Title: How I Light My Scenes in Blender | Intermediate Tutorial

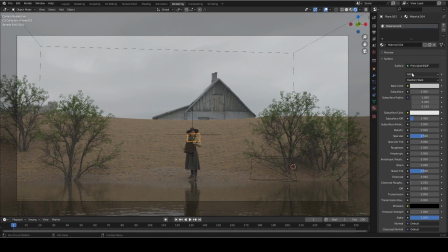4:06 Now, showing you guys the material, you can see that it is just a principled shader with a plain gray diffuse color.
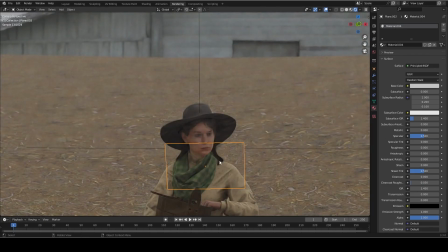4:13 Zooming in, I want to show you guys what it looks like without the plane on. So you can see that it's already noticeably darker. And something you want to keep in mind when you're trying to light your characters is the faces will oftentimes get dark from either the shadow on the brow,
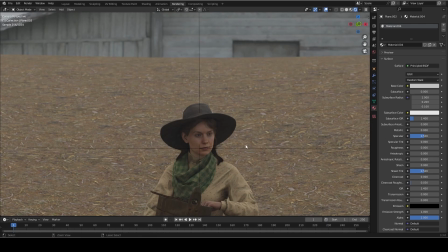4:28 or in this case, it's the shadow coming off of the hat. Now that's where the plane comes in to bounce the lighting back up onto the face, getting rid of those shadows. And in the real world, usually it's kind of like a mylar material, but I use a diffuse plane.
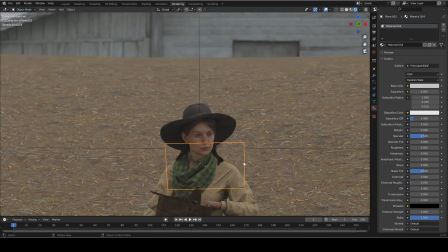4:42 A glossy plane works too, but the reason why I use the diffuse plane is sometimes with the glossy plane, you can get highlights reflected back up onto the face rather than diffuse lighting, which tends to look more natural. And in the real world, it's used to get rid of those dark values underneath the eyes on a sunny day typically, But
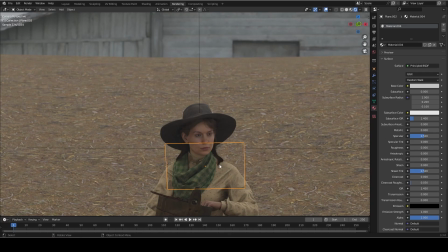5:00 even in an overcast scene like this, it's useful to get rid of the dark values caused by the hat. Now there's two things to keep in mind when using the plane to bounce lighting back up onto the face. The first thing is the scale of the plane matters.
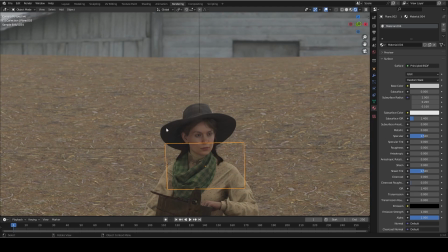5:12 If you have the scale too small and are just lighting the face, the neck and shoulders area might look dark, meaning the face looks unnaturally lit. Now, if you make it too big, you might be lifting the shadows on the overall model too much,
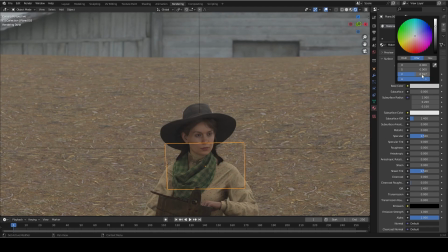5:25 making it not fit in the scene as well, also making it feel unnaturally lit. And the second thing you need to remember is the value of the plane. So if you increase the value of the plane, that makes the light being cast up back onto the face brighter.
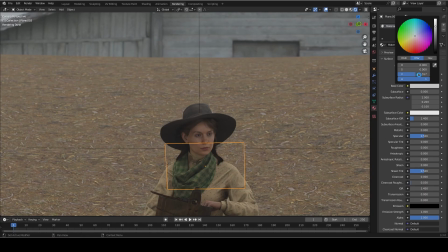5:39 And if you decrease the value of the plane, that makes it darker. You can alternatively use the roughness value of the plane rather than the diffuse value. But like I said before with the glossy plane, sometimes that can have an unintended consequence of casting unnatural highlights back up onto the face.
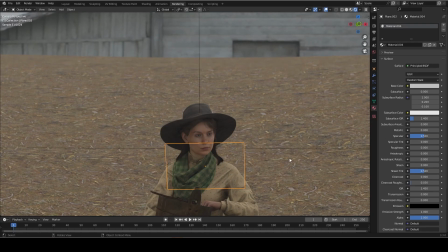5:55 So I usually like to stick with the diffuse value. All right, I have one last trick to show you guys, and it builds off of this previous one.
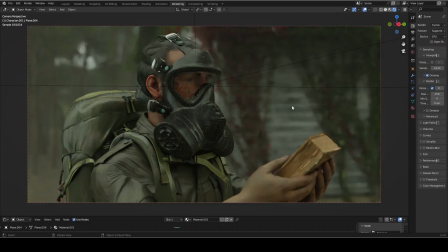6:02 So hopping into our last scene for the day, we're gonna pop out of the camera and you'll see we have another plane.
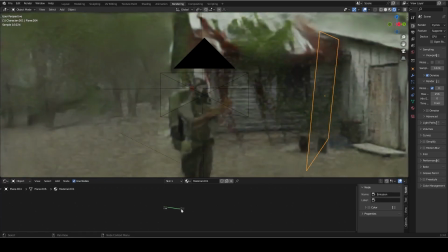6:10 And the goal of this plane is different from the last one. So with the last one, we were trying to bounce light back up onto the face.
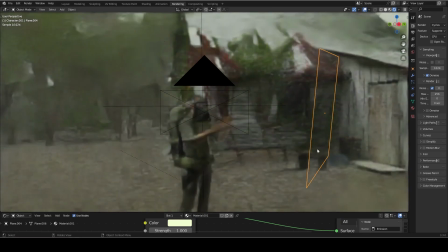6:17 With this one, we're actually using this emission shader to cast light onto the face. And the reason for this is that in this scene, my character is wearing a gas mask.
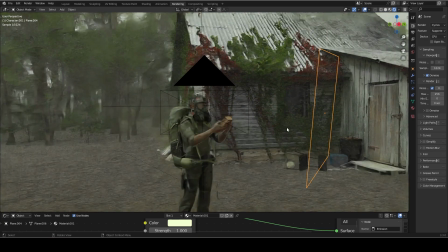6:26 And so using a simple reflective plane to bounce light onto the face doesn't go far enough, especially in the absence of a strong directional light. So instead, I'm using this plane to cast light onto the character's face. It's also important to make sure that you're using the color input on the emission shader to match the lighting of your HDRI.
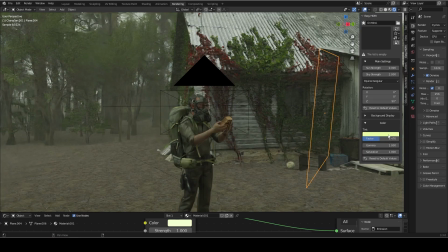6:44 Now for this HDRI, I am using a color into the factor because I wanted a little bit more of a moody, unnatural feel to the light rather than just a normal overcast feel. And there is a bonus trick that I wanted to show you guys while we're in here. So if you look behind the character's shoulder, you'll see the forest goes off into the distance.
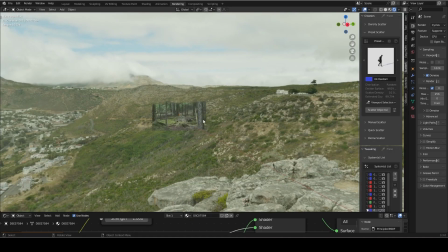7:02 What it actually is a picture of a forest that I took. And this is a really easy way to increase the distance of your scene without adding any geometry. Now, all it is simply a picture of a forest plugged into a principled shader. And then I used the vertex color to kind of paint an uneven top to it.
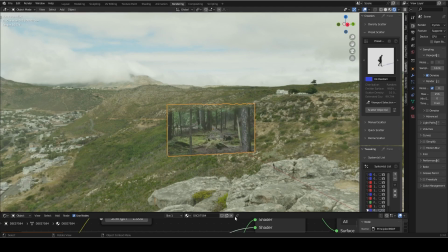7:21 And I used that to blend in between the principled shader that I mentioned and a transparent shader.
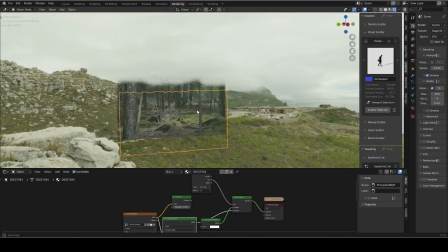7:27 Now, sometimes depending on the situation, you may want to use a emission shader set to a low value.
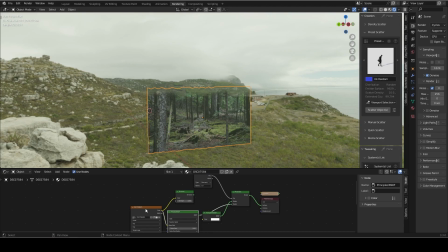7:33 But in this case, I preferred the look of the principled shader because of the way it got shadowed by the rest of the forest.
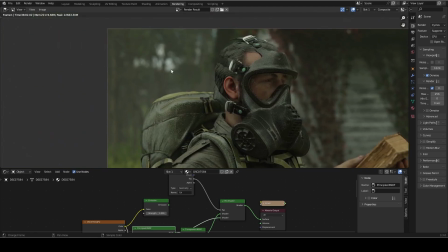7:39 Hopping into the finished render, you can see the uneven top breaks up the edge really nicely on it, and the value of it blends in really nicely with the rest of the forest.
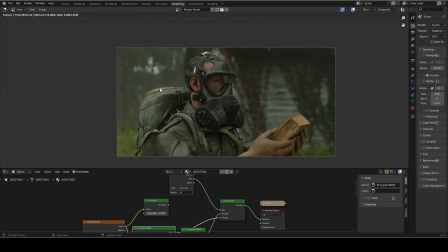7:49 Sometimes, depending on the situation, you may have to tweak the color and saturation of your image, but in this case, it worked really nicely and I didn't need to do any additional tweaks to it. And that's a really good way of adding distance to your scene without adding any more work for yourself or adding any complexity for your computer to have to render.
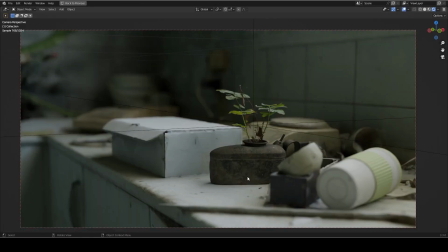8:07 But guys, just like in this scene here, it really is usually just an HDRI.